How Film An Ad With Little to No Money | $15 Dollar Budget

But one thing we ran into is we kind of felt like we were going all over the place, and we kind of took a team discussion right now and figured out more of the story and the direction we want to take things. And I feel like that's one thing we didn't have at first. So now that we have that, we're gonna go to the Dollar Tree, go find the exact props that we need to stay true to this challenge. Little fun fact, I actually used to work at this Dollar Tree like right out of high school. I worked here for probably like 2 weeks until I actually got fired because I was short on my till twice. But I'm doing better than ever. So look, Dollar Tree. All right, guys, so we ran into some kids washable paint here, and they're each $1. So what we're planning on doing with these is using it for a speaker shot that we have in mind, dumping the paint on the speaker, you know, putting some song, letting that bass go super high, and when that beat knocks, you just get to see that explosion of the paint.
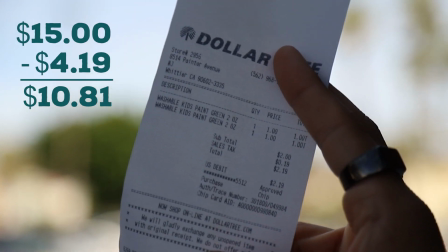So, We spent $1.03. $2.19. Alright guys, we're back here at the studio. I'm just gonna go over the things that we bought. Well, first we had chose our beer, which is the Unsung Brewing Company. This does not include in our budget, but our $15 budget is what we bought right here.
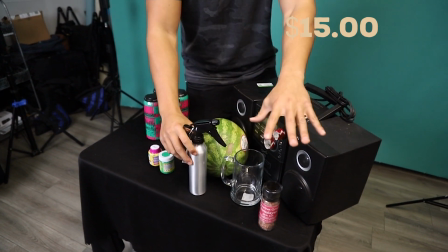So the first thing we bought was these 4 things right here, which added up to $4.18. Then we went to the Dollar Tree. We got this 2 paints, which is $2.19. After that, we went to Goodwill. We got this speaker, which was $7.99. So all that added up is $14.36.
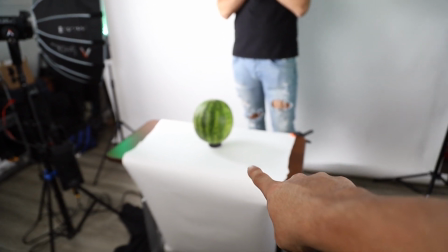So right now our struggle is that we have some shadows here in this area. So we're cranking out extra lighting.
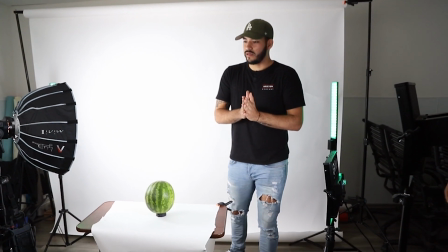Eric, explain to us, what's this setup we got going on here? All right, so right now we got quite a few lights.
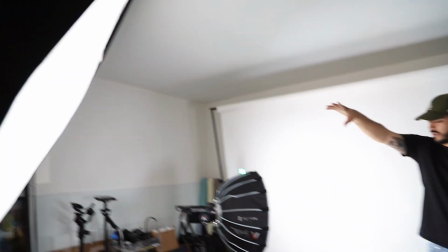So we have the 120, 2 of them actually right here.
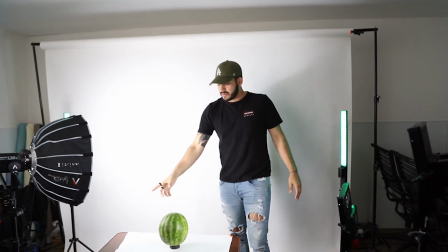We're using these RGB lights to give off some green tones right here in the watermelon as well.
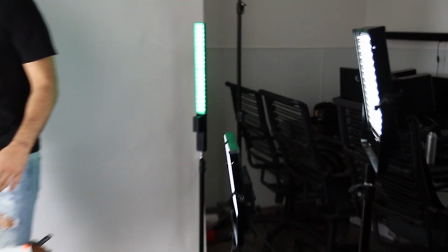And then we have these panels, 2 of them. So like Jono just mentioned, we're trying to get rid of some of these shadows here because we just want it nice and white. We're shooting 3 different cameras, all 3 of them at 120 frames,
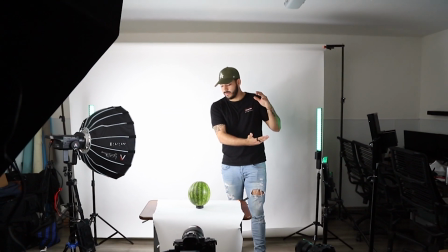so that we can get that nice slow motion slice of this watermelon here.
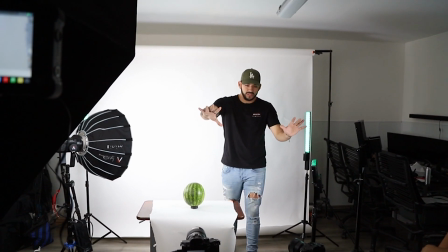Trying to make, you know, the juices and everything just splatter out into the camera lenses.
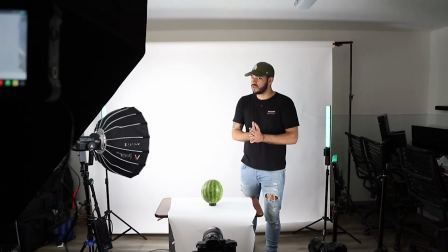So yeah, that's pretty much what we got going on right now. Yeah.
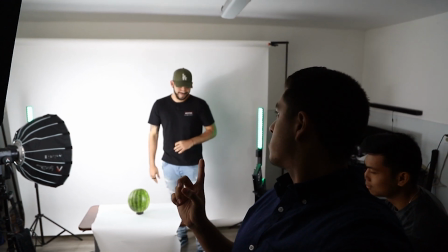Thankfully for us, Eric here, he is actually a chef, so he has some pretty badass knives, so we're able to accomplish this with a clean cut.
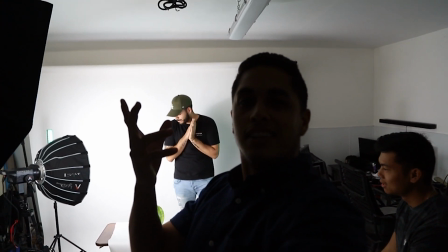And we only have 1 take at this. Once the watermelon's cut, it's cut. We only have a $15 budget, so we can't go buy another one.
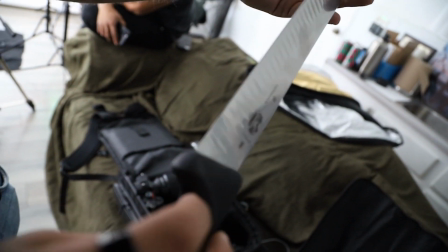So this is traditionally used to slice whole cuts of meat, deli meats, things like that.
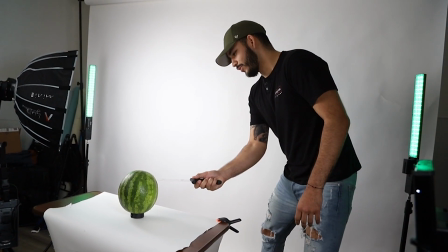It's a pretty sharp blade, very thin. 3, 2, 1.
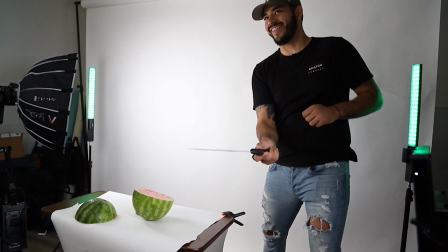That was sick. 3, 2, 1.
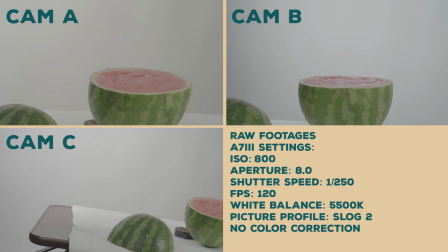3, 2, 1.
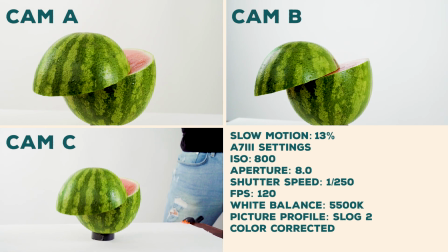That was sick.
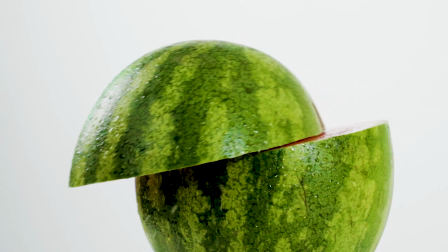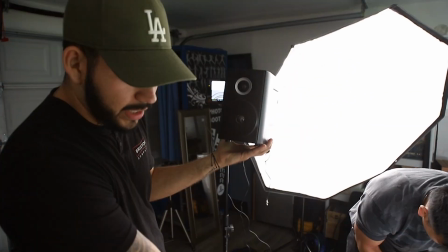And we took this screen off here, and so you can see without the screen, it's just that naked body there.
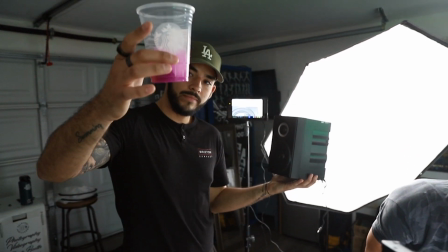So yeah, the whole point for this shot is going to be pouring some of this paint onto the speaker while we're playing music,
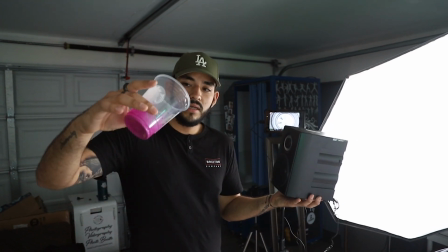and as soon as we, you know, the bass starts to hit, you know, it's going to shoot the paint going upwards.
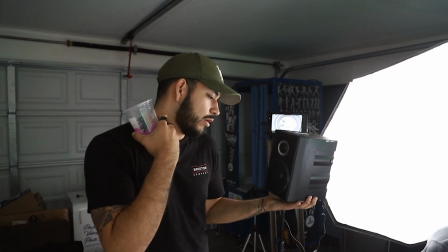So that'll make for a cool little effect.
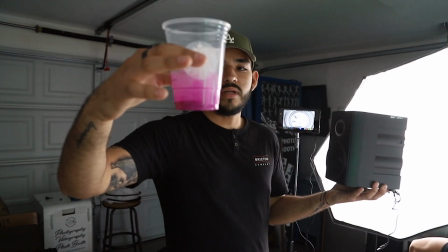The reason we chose this color as well is because our beer brand that we went with, the colors are being represented here.
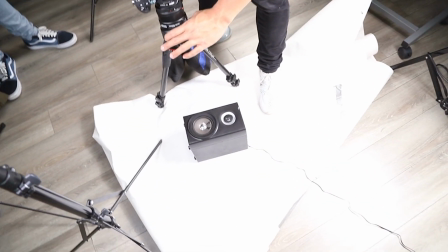So We're gonna go with some E40 or some New Boys heavy bass music.
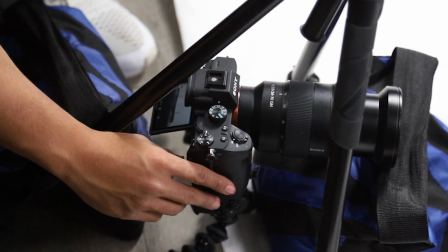So what's this second camera we got going on here? So this is just to have a different angle.
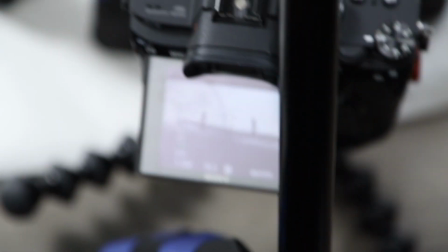You want to get that the paint going up to see how far or how high it gets elevated.
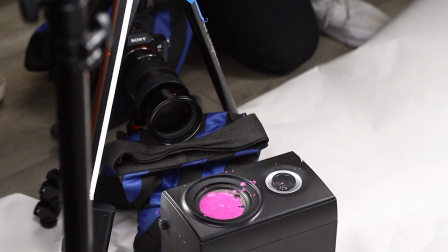Oh, that's pretty cool. This looks cool down here. Yeah.
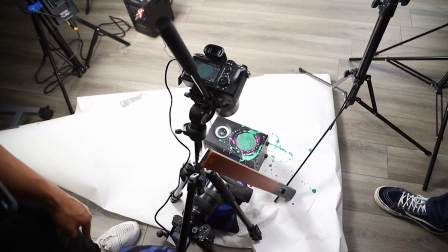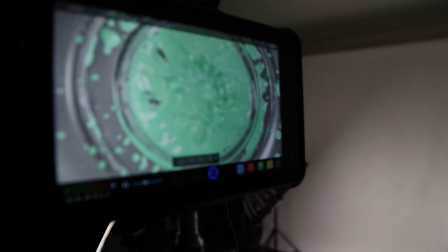oh. Oh, there you go.
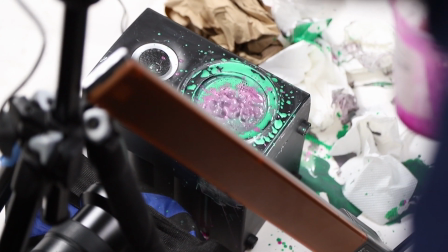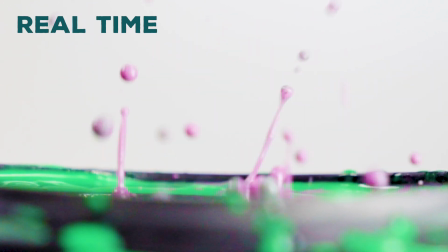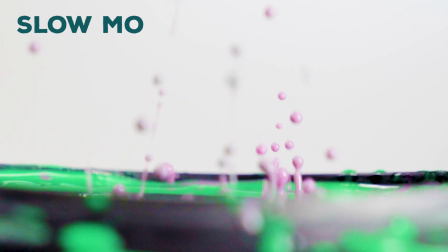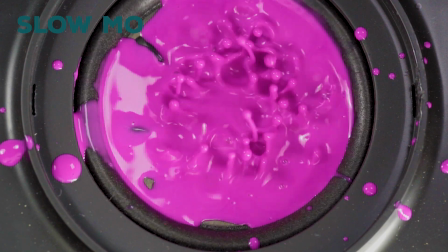So my idea is to do like a little scoop from the watermelon, make it ice cold, and pour it down and drink it right here. So pretty much we're setting up another one of our main shots right now. This A7 III has a 100mm setup to it, so we get that real crispy macro shot because we sprayed the can with water,
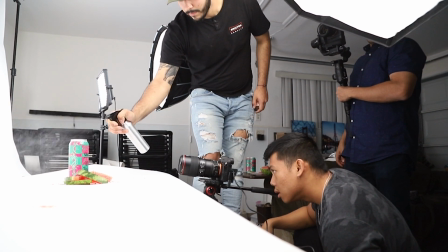so it has like that sweaty look. like it's really ice cold. So we want to at least create some type of height.
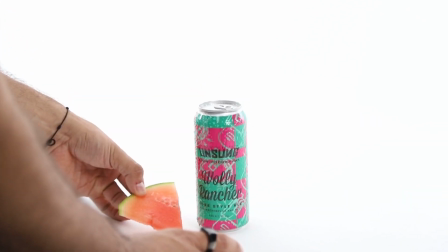So maybe that way we can have a couple slices coming out like more towards a V shape. Using the gimbal, starting off on the naming and just kind of coming out slowly.
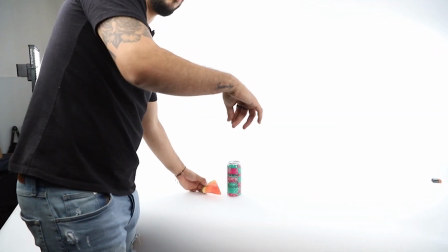Yeah, we should do that. And then while that's going on, whoever's, I'd probably say, well, one of you two would be on the camera for that.
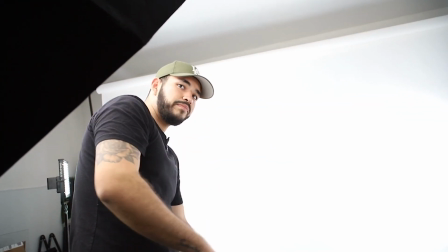And then I can be over the top sprinkling salt. While you're coming out, right? While you guys are coming down, yeah.
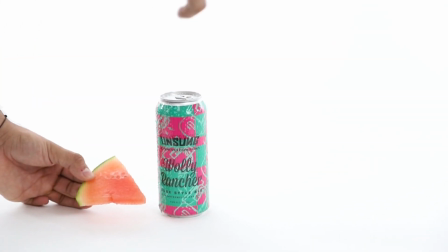So now you have two movements, one downward, one going outward.
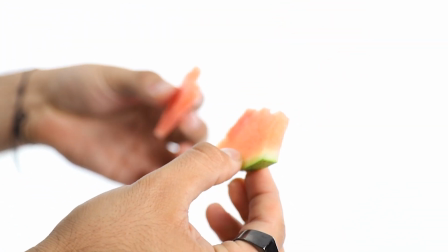So first and foremost, the main thing I always like to consider is you really have to kind of get to know the watermelon. That shit sucks. It's dull. So we got to bring it to life right now.
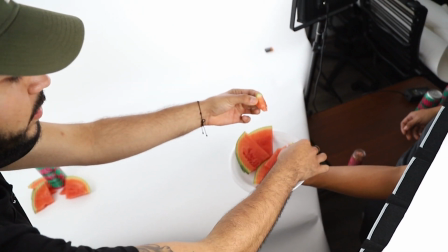So, I'm just going to use the back part of the watermelon just because it's a little stiffer.
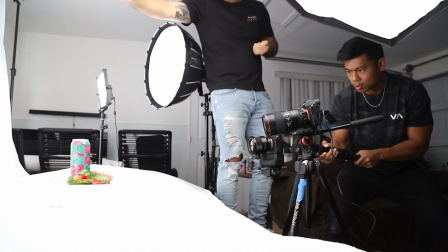3, 2, 1.
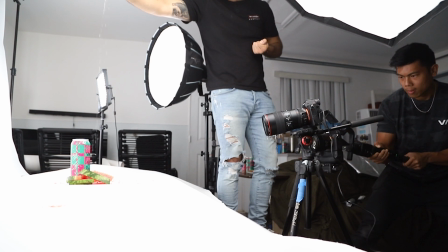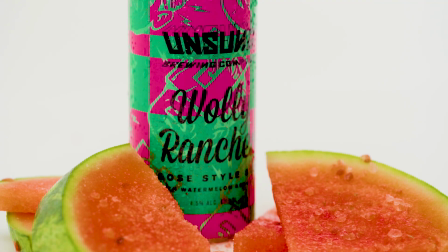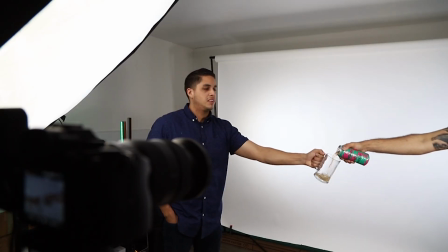Boom. Boom. Just keep it going. Tilt up.
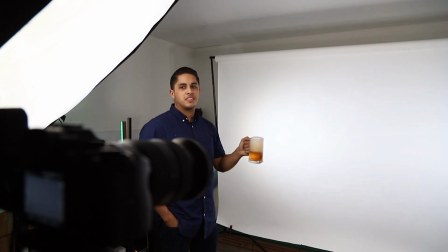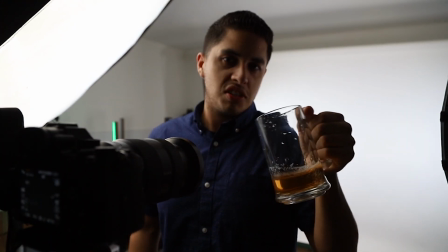We messed up that take. Wasn't too bad, but this beer is not too bad either.
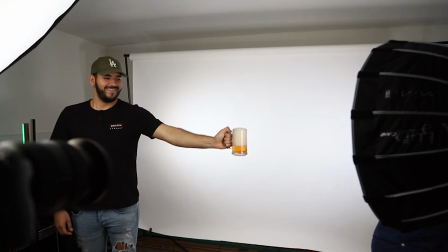Hold it. Holding it. It's a lot of foam. Yeah, too much.
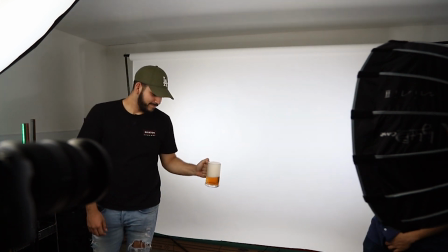Oh, the fast pour. Yeah, that was a fast tilt too. Fast pour, fast tilt.
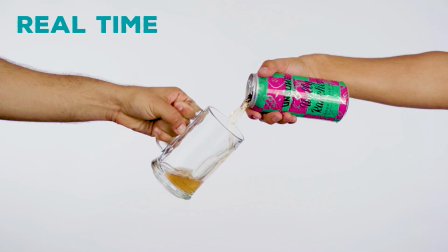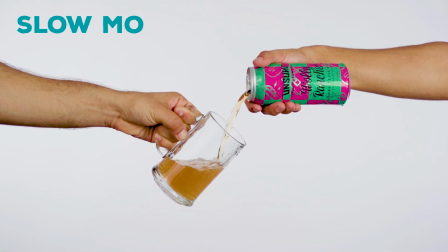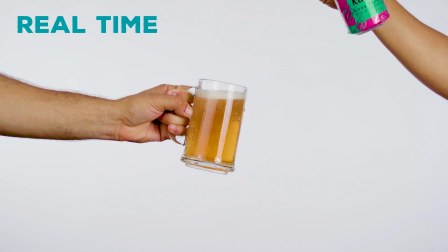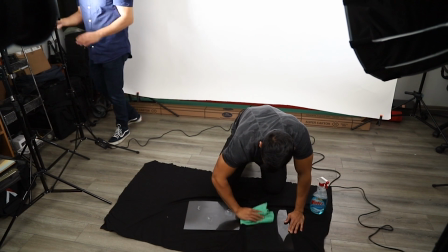Jerome right now is getting ready for our last and final shot. Jerome, you want to go ahead and tell them what you're doing right now?
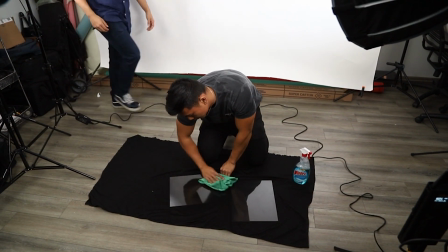How important it is to wipe down surfaces?
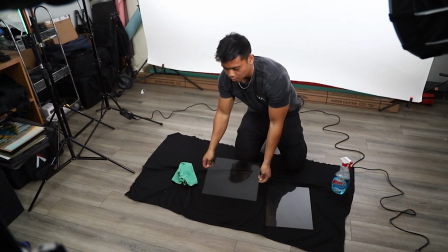So we got this from a frame, 11 by 14 picture frame.
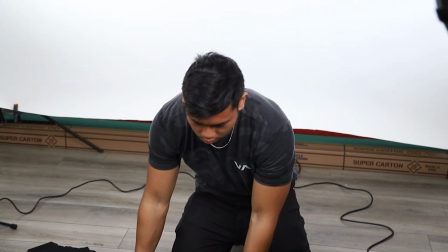Took it out. We got 2 of them. So we're gonna put this down, put the watermelon down here.
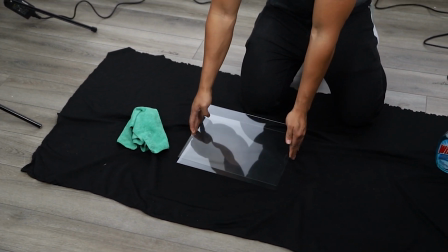We're gonna sandwich it with this, and we're gonna squish it. While we're squishing it, we have the main camera on top of it, so you can see that squish. We're doing 100mm for a couple of reasons. One, to get that extra crispy macroness. So this lens, when you really get close into the subject, you can see all the details still.